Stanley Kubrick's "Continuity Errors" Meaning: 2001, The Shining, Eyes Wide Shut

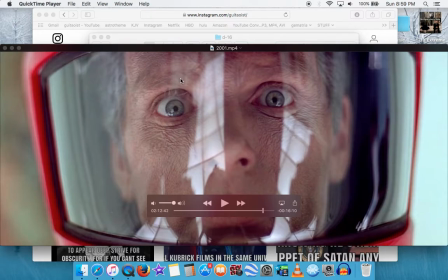1s
Hello, everyone. Stanley Kubrick, obvious genius. But what a lot of people don't realize about his movies is that there is some clear symbolism and there is some intentional incontinuities.
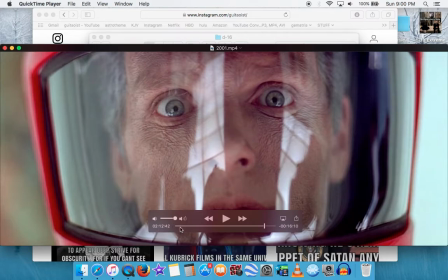17s
Basically, so this is 2001, right? At 2 hours and 12 minutes and 42 seconds in, you see the astronaut.
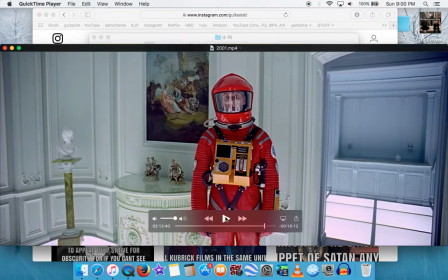27s
He's entered the room of the final dimension. He's about to become the Ubermensch, right?
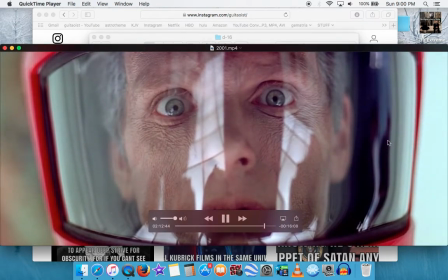32s
But look right here where my mouse is pointing. You see that guy?
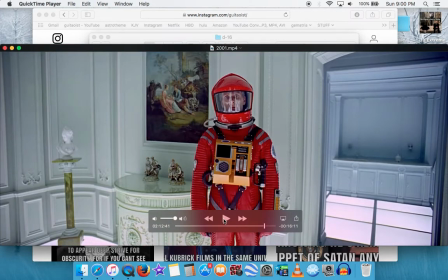40s
I don't know if y'all saw that, but let me play it again.
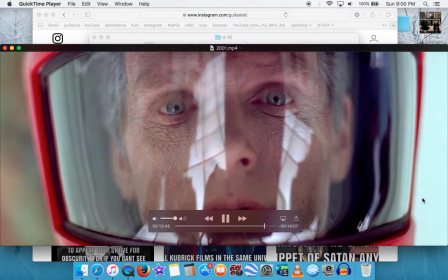43s
Right here is a reflection of the film crew, and that guy's hand just moved right there. Okay? And what this is, Stanley Kubrick was a genius. He did not do this unintentionally. The whole of 2001 is about being conscious of consciousness.
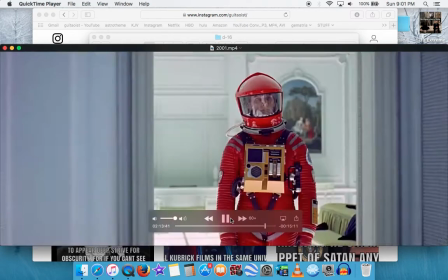62s
And so when he sees the monolith at the very end, it basically represents the screen itself.
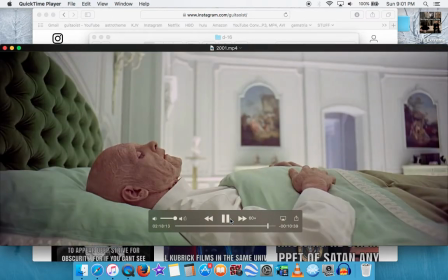70s
If you rotate the monolith,
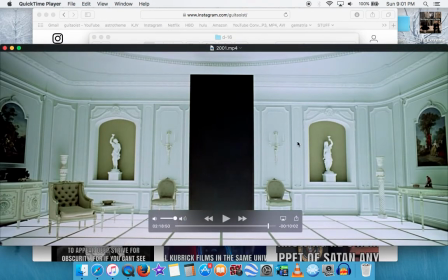75s
90 degrees, it is the film screen itself, the ratio to which this was filmed in. So it's being conscious of consciousness. And so, I mean, that's just the beginning of Stanley Kubrick, right?
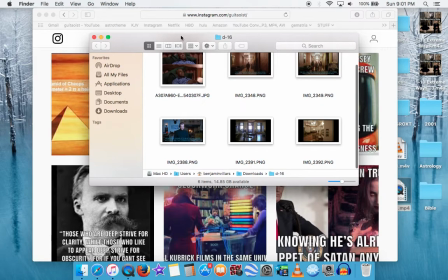88s
But in The Shining, you have like a whole different kind of metaphor going on.
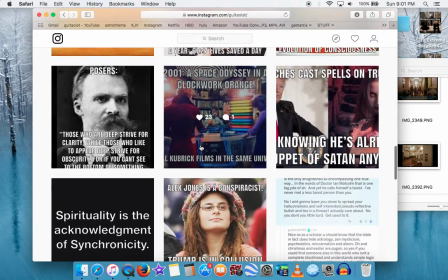94s
So basically, let's see. Let's start right here.
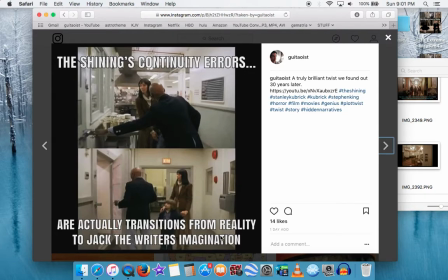99s
The Shining's continuity errors are actually transitions from reality to Jack the writer's imagination. And that sounds like a stretch, but there's a brilliant YouTube channel called Martin Go who
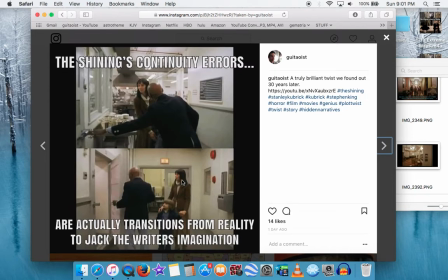115s
explains a lot of these continuity errors as the transition from between this is reality, this scene right here, to where this is Jack Nicholson, Jack Torrance, the writer. Danny is also named Danny Lloyd, that's his name, but he's Danny Torrance in the film,
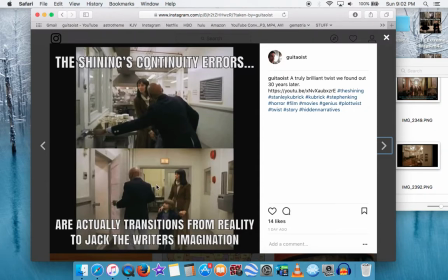131s
so Danny and Jack have the same actor and character names, which is weird in itself. But every time the scene changes or there's some object missing, it represents the shift to Jack's consciousness.
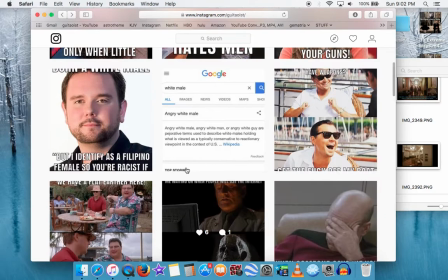144s
And I'll show you some more examples right here. Wait, where did it go?
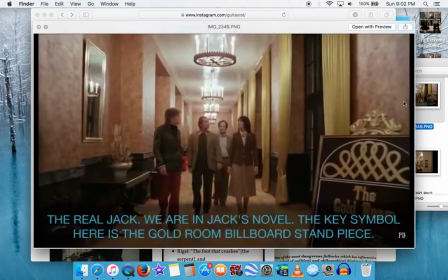153s
So like for instance, when we first see the ballroom, you see the sign is right here, right in front of the door.
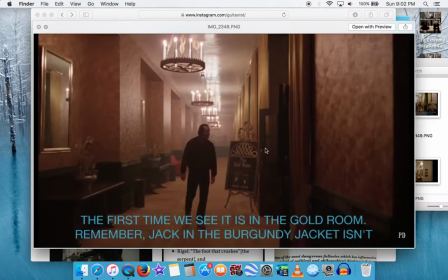161s
But when we go back, the sign is behind the door right here, and he enters here. They didn't move this sign, so that's a sign. And he's wearing the burgundy jacket, which means it's Jack the writer's imagination.
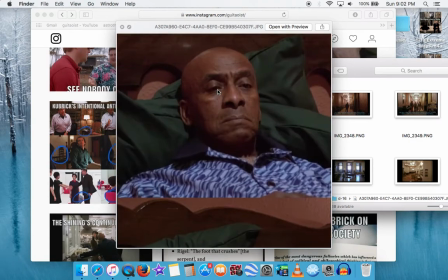174s
Okay? And also, when the black dude, the cook, begins to shine,
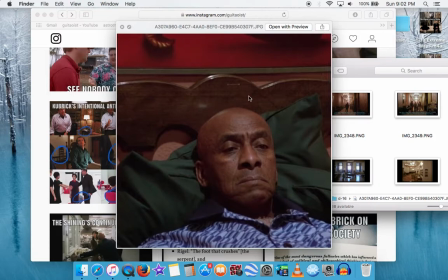180s
this is the scene when he is in the real world.
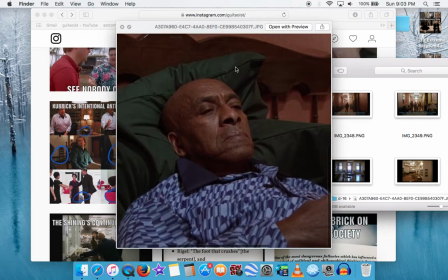184s
You see the painting right above his bed, but when he starts to shine, the painting disappears.
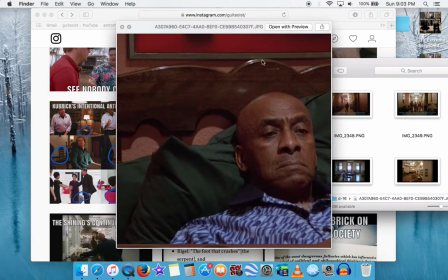190s
See up here, it's literally going below or touching that arc, and right here, there's no painting whatsoever.
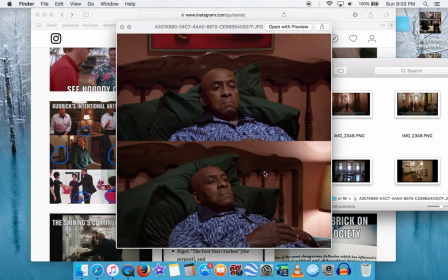197s
So this represents the time where this is reality, and this is when we enter Jack's novel, what he's creating
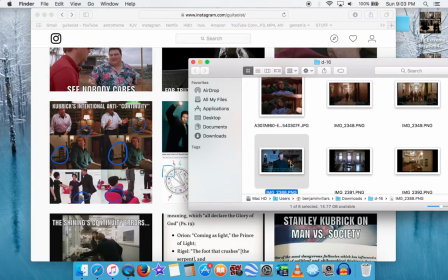207s
because he's a writer looking for something to write. And when we see this scene,
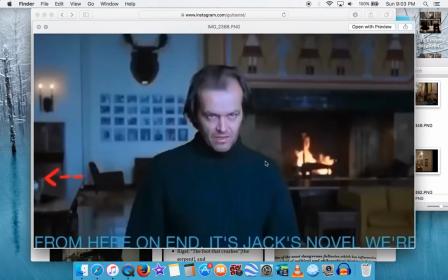213s
this is the exact moment when it's only going to be Jack's novel and it's, scary stuff and murder and all that. So this is the very last scene to where we understand that we're just trapped in Jack's novel.
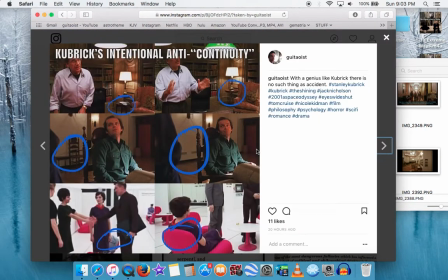227s
And, Kubrick's movies have a lot of anti-continuity. And Eyes Wide Shut, every time the newspaper is gone,
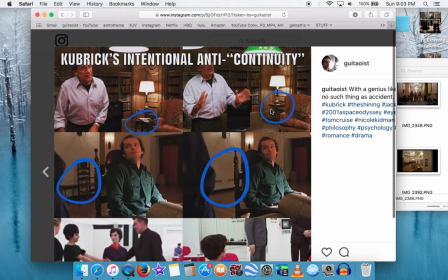235s
when this character starts talking, every time the newspaper is gone, like right here, means he's telling a lie. And whenever the newspaper is there, it means he's telling the truth about something. Just rewatch that scene at the very end of Eyes Wide Shut.